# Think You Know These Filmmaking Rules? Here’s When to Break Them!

let's talk about rules.
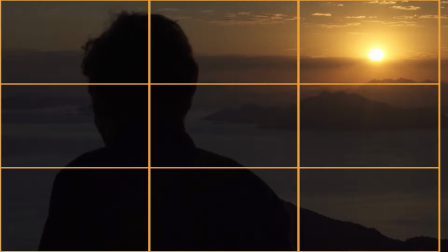0:01 In filmmaking, there's a set of core principles that can guide us to make visually stunning and emotionally impactful shots. They aren't strict laws, but more like guidelines that help us communicate our story visually. Today, we'll go through 5 fundamental rules every filmmaker should know. The golden ratio, leading lines, rule of thirds, Hitchcock rule, and the 180-degree rule.
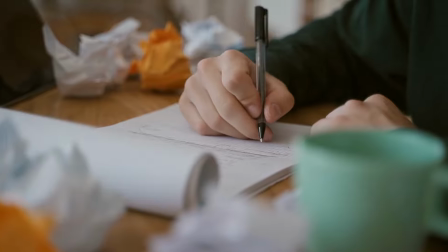0:28 We'll explore how they work, why they're important, and when you might want to break them.
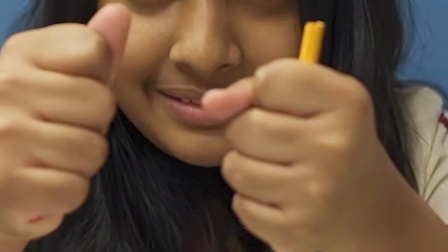0:33 Let's dive in.
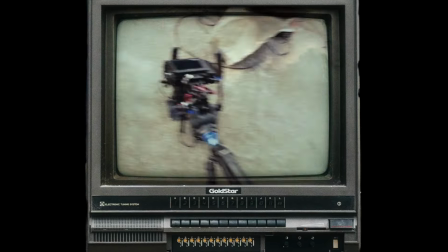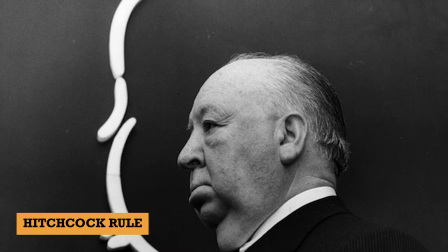0:42 First, we have Hitchcock rule. It states that the size of an object in the frame should equal its importance in the story at that moment.
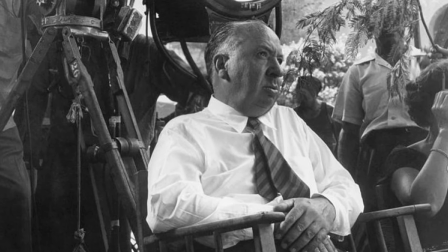0:51 Named after the legendary director, this rule emphasizes that the size of an object in your frame should match its importance in the story.
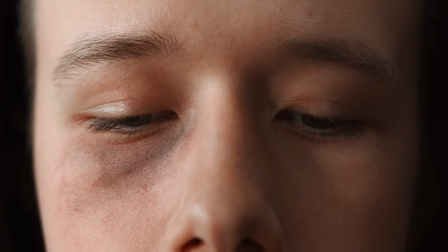1:00 If something's crucial to the plot, make it prominent in your frame. If not, keep it smaller or in the background. This rule helps convey meaning through visuals without needing extra dialogue.
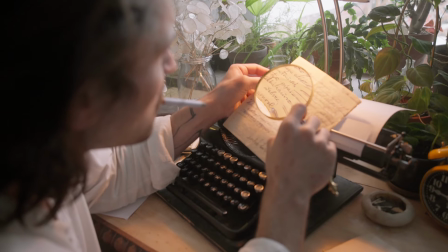1:12 Imagine a scene where a character receives a mysterious letter.
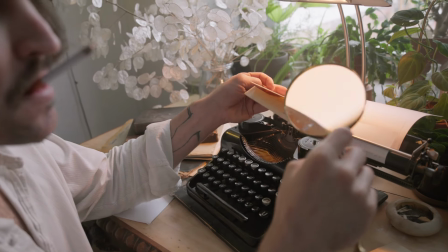1:16 Following the Hitchcock rule, you'd want to give that letter a close-up or make it dominate the frame for a moment.
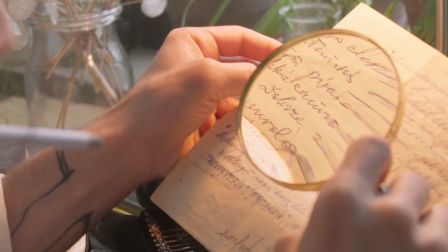1:22 This subtly tells the viewer that the letter is important without needing dialogue.
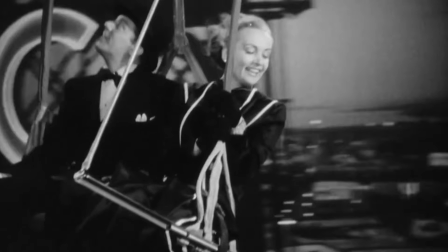1:27 This rule is a brilliant tool for visual storytelling, but it's most effective when used with intention.
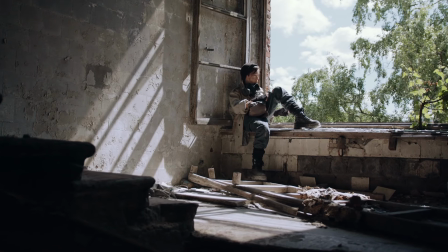1:34 For example, if a character is overwhelmed or feels lost,
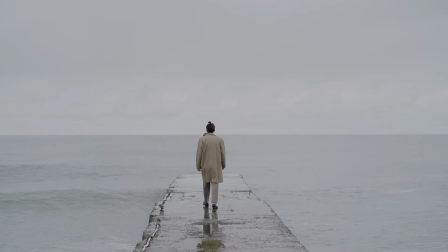1:38 you might break this rule by showing them in a large, empty frame, making them appear small and insignificant.
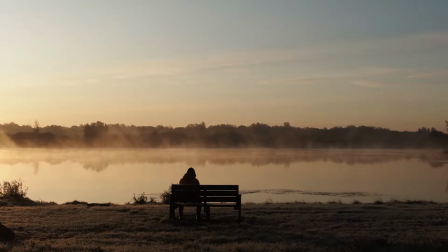1:45 This contrast can add layers to your storytelling, showing the character's emotional state visually rather than spelling it out.
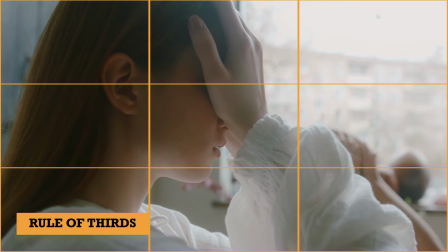1:54 Next, we have good old rule of thirds, one of the most universal composition rules in photography and filmmaking.
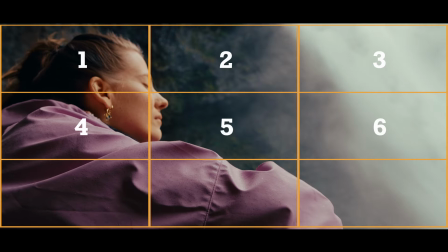2:01 Picture your frame divided into 9 equal parts with 2 vertical and 2 horizontal lines. Key subjects or focal points are often placed along these lines or at their intersections, making the composition feel balanced and natural.
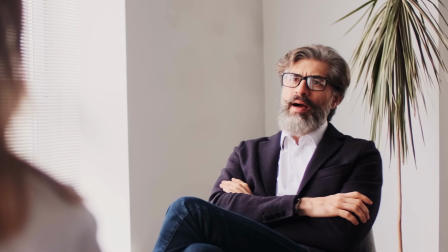2:15 For example, in interviews or close-up shots, placing the subject's eye line along the upper third of the frame is a classic approach.
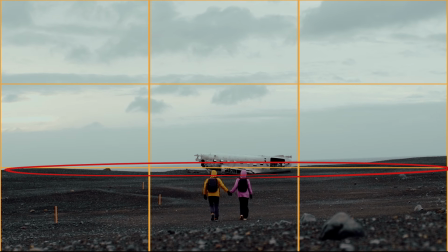2:24 In landscape scenes, positioning the horizon along one of these lines rather than dead center can make the shot feel more dynamic.
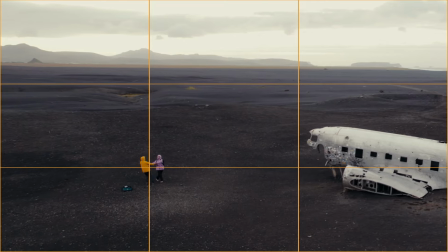2:32 One reason the rule of thirds works so well is that it mimics how our eyes naturally scan a scene.
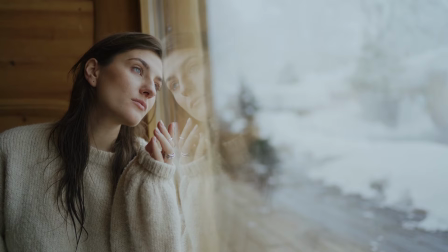2:39 When we position elements off-center, it creates a sense of movement or flow.
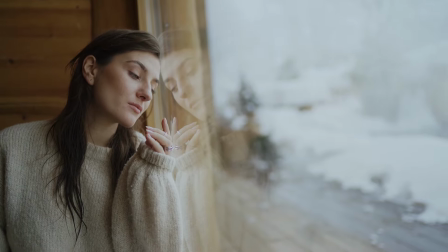2:44 But as powerful as it is, this rule isn't always the right choice.
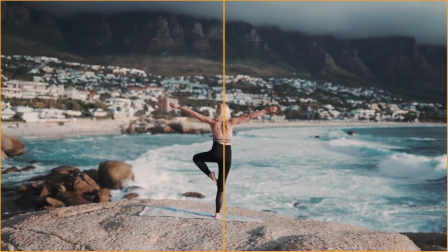2:48 In scenes meant to convey balance or stillness, like a symmetrical shot, you might want to ignore it and go for a central composition instead.
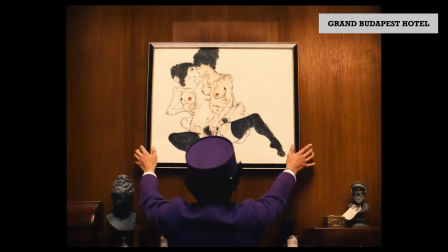2:57 Very good example is Wes Anderson's Grand Budapest Hotel, where the director is using a lot of symmetry.
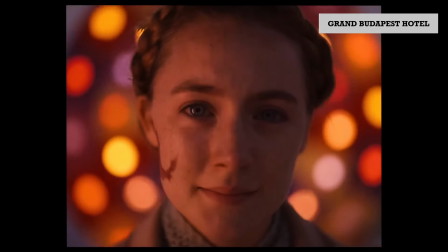3:05 The key is knowing when this rule serves your story, and when breaking it creates a stronger visual impact.
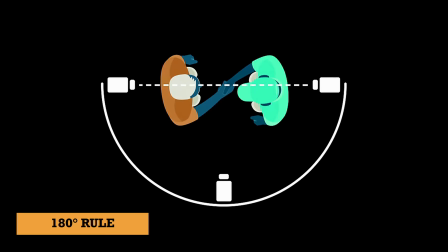3:11 Now let's talk about 180-degree rule. This is one of the most important rules for maintaining spatial continuity in your scenes.
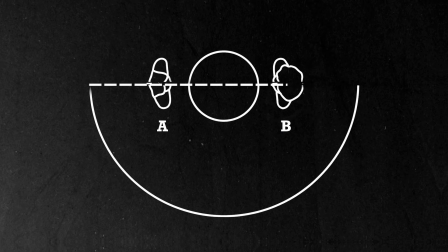3:19 Picture an imaginary line between 2 characters in a scene, often called the axis of action. Once you establish this line, you should keep the camera on one side of it to avoid disorienting the viewer. If you cross over, you risk flipping the screen direction, which can confuse the audience.
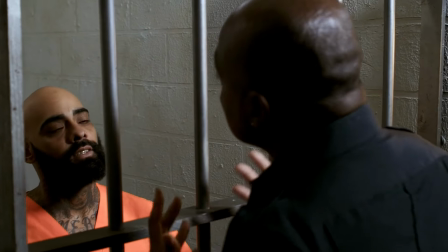3:38 For example, in a conversation scene, character A should stay on the left side of the screen and character B on the right.
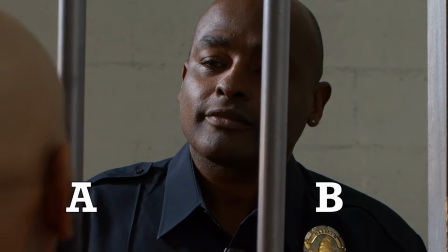3:46 If you suddenly switch the camera angle across the line, they appear to have swapped positions,
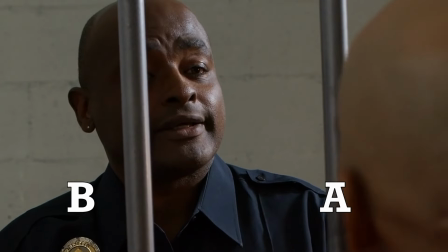3:52 breaking the visual consistency and potentially confusing the audience.
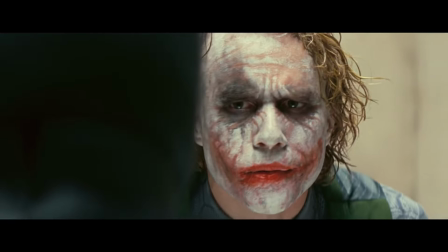3:56 However, like every rule, the 180-degree rule can be broken when done deliberately.
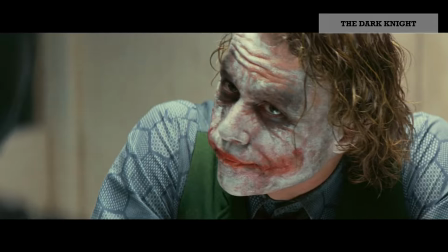4:03 Filmmakers often break it during intense moments, like fight scenes, to add a sense of chaos or disorientation.